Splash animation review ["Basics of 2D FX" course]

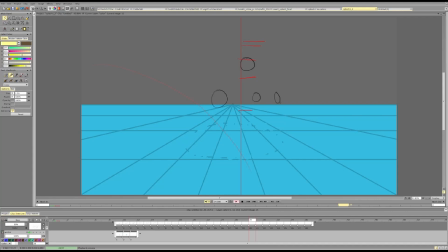(0:00)
Glad to see your splash. It's much better now, much stronger, much cooler animation. I think it looks pretty good. I'm really happy with the motion. I think the motion is solid.
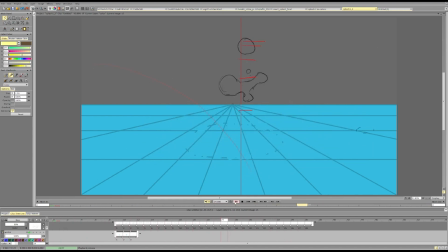(0:15)
Can I show that there is a hole in splash when the water in the background is the same blue as the splash itself? Don't make the splash exactly the same color as the background, and this will help us out, because of course if the splash is exactly the same color as the background,
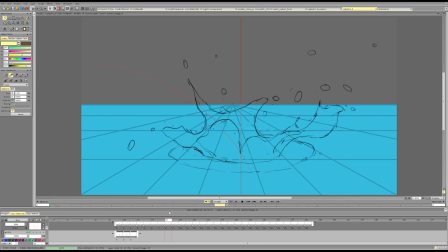(0:33)
then if that's the only color that you use, then we can't show the hole. There are cheats to it. So for example, we have this color background and we have a splash.
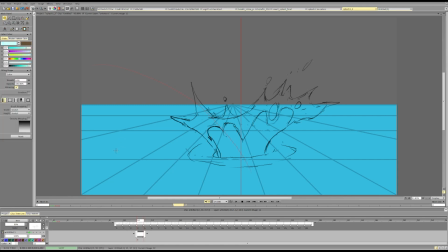(0:51)
Let's say we have a splash that uses foam. What we can do is we can cheat things, and you've seen it in some splashes here already.
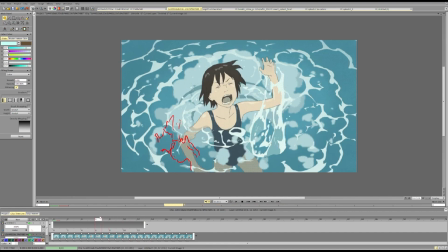(1:01)
So here, when we create a hole, we outline the edges of a splash with foam to show that. So you see, solid, we create a hole and it's outlined with the colors of the splash.
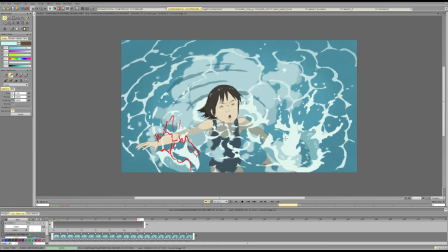(1:21)
So we can cheat it like that.
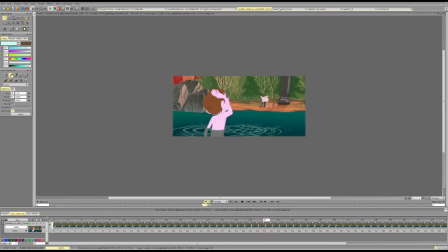(1:23)
We can create holes leaving the foam there, or the foam cap there.
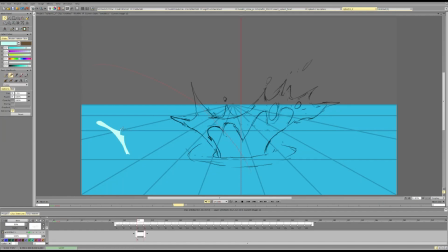(1:31)
Or it can be just a brighter hue of water. So anything to separate it from the background. So that would be the main way to deal with it. And let's say we have this, and I just don't draw the splash color because we assume it's the same as the background.
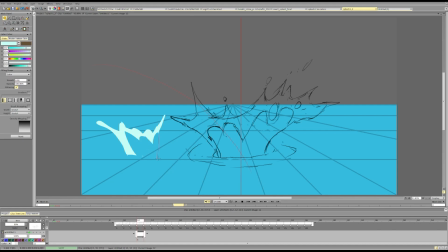(1:50)
So now if I want to make a hole, I'm like, okay, so how does this work? And I'm going, okay. So now I make a hole and outline the hole with a bit of foam.
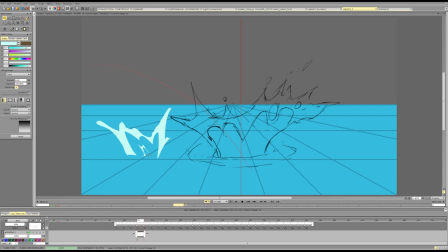(2:08)
And now I have a hole. So how does a hole separate from everything else? Well, it will be positioned within a splash rather than on the edges.
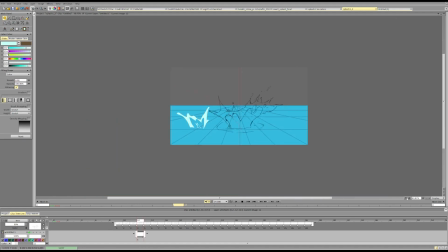(2:21)
Like this, and we can use a thinner line,
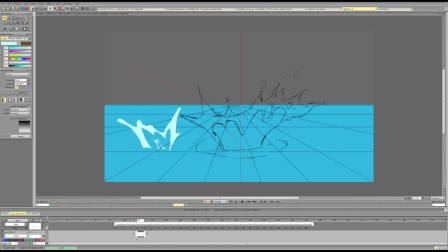(2:25)
a thinner fill to differentiate it from the outside of a splash. And that's it. Otherwise, we can just do this as well and just use a slightly
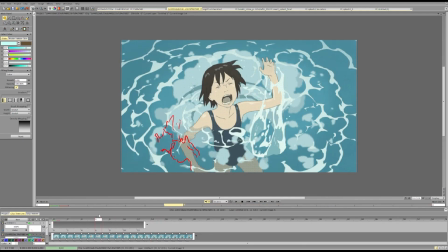(2:39)
brighter or a darker hue for the splash itself.
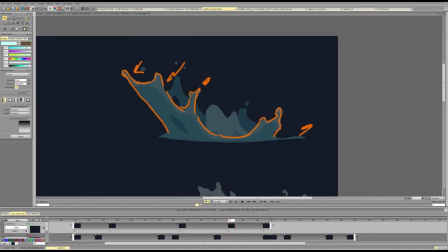(2:43)
And it makes sense realistically, because the splash is not exactly the color of the water.
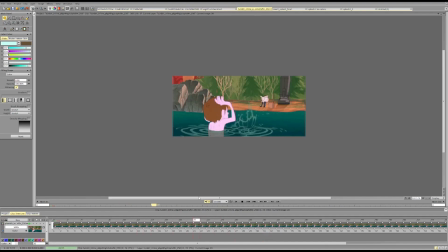(2:50)
But we can also do things like that and use outlines of a foam
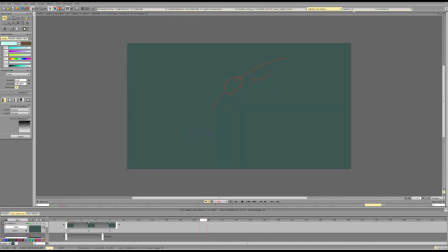(2:56)
to match it to the background and still read the breakup.
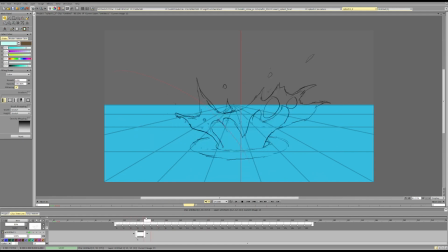(3:05)
Now, as for the splash, I think the splash itself looks cool. We can play a bit with the shapes even more. I think the motion is really solid. We can play a bit with the secondary splash,
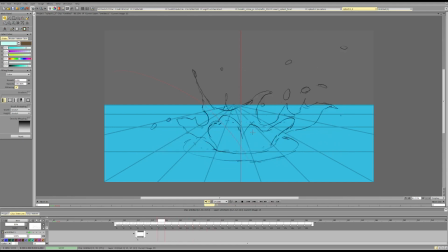(3:21)
because right now it kind of separates entirely and this feels a bit strange. So it moves well, but it doesn't make much sense why this is tied to the water and the other one is entirely in the air.
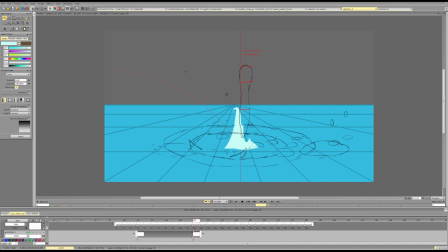(3:37)
So it would make more sense if we keep something here and break some stuff up as like particles and foam, and then this expands, falls down into the water, and this goes up and falls a bit later,
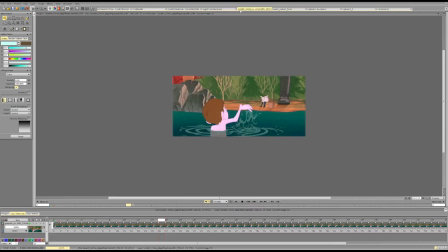(3:57)
sort of like the splashes here.